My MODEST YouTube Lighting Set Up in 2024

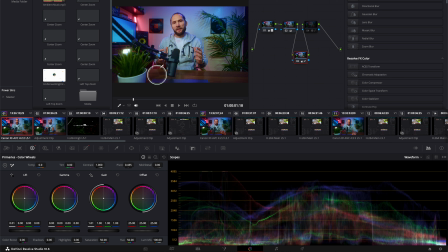[6:45]
so keep it somewhere there because i like my shot to be sort of like you know dark and moody a little bit so this is a good
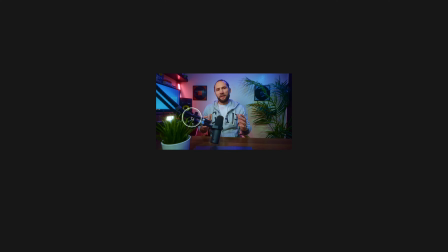[6:54]
shot this looks good so if i look at the waveform
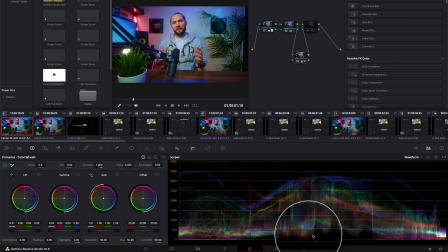[6:59]
now nothing is going below zero it's just touching zero but if i look on the screen yeah maybe there's a little bit too dark but i like it it's fine nothing is clipping the highlights are in good shape you see here
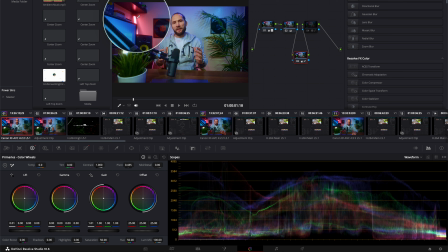[7:13]
the light is there see this line over here this is this line over there because obviously it's a light and it's supposed to be um very bright and same with this one here you see if you got this lights here they're clipping that you know that this lights are this lights over here and this is how i do it and now let me tell you my second bonus tip for you on how to make your light cinematic do you
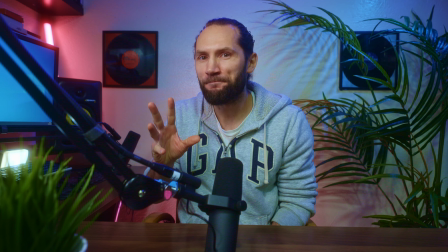[7:39]
see this light over here how it's blooming do you know why does that or
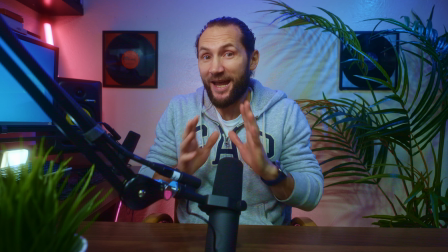[7:44]
that pink light over there do you know why it's blooming it's simply because I've got a filter I've got a Tiffin filter and this is this is really really really good it's called a black promised filter and it
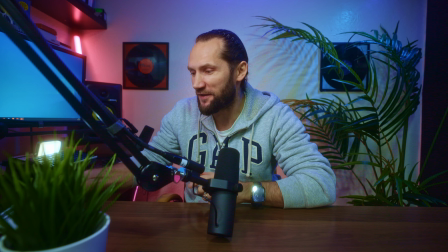[7:59]
does this cool dreamy effect with the light looks how cool it is and actually if
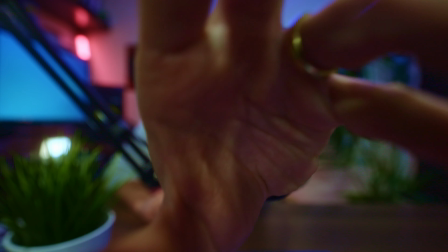[8:05]
I go now and I remove the filter look what's happening look
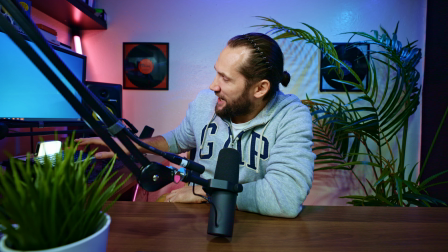[8:12]
what's happening now let it focus you see this bloom disappeared and there
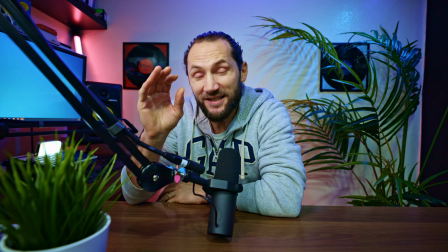[8:18]
as well you see so this is a simple trick and in cinematography in films they use it all the time there are different filters I mean this one is a half the one that I had on my lens it was a one is obviously a bit more so in films they always use black mist filters always maybe it's a quarter maybe it's a half but they always do use these filters and i've worked on a film productions many many times as an actor as well and i saw what they use and yeah it's incredible But it just makes it, makes a huge difference and makes your production look much better. I hope you guys enjoyed the video. I hope you found some value out of it. And, you know, leave a comment below. Let me know what other videos and ideas you have for me and I'll make them. It'll be my pleasure. Thanks so much for watching. I'll catch you guys in the next one. Take care and happy creation. Bye-bye.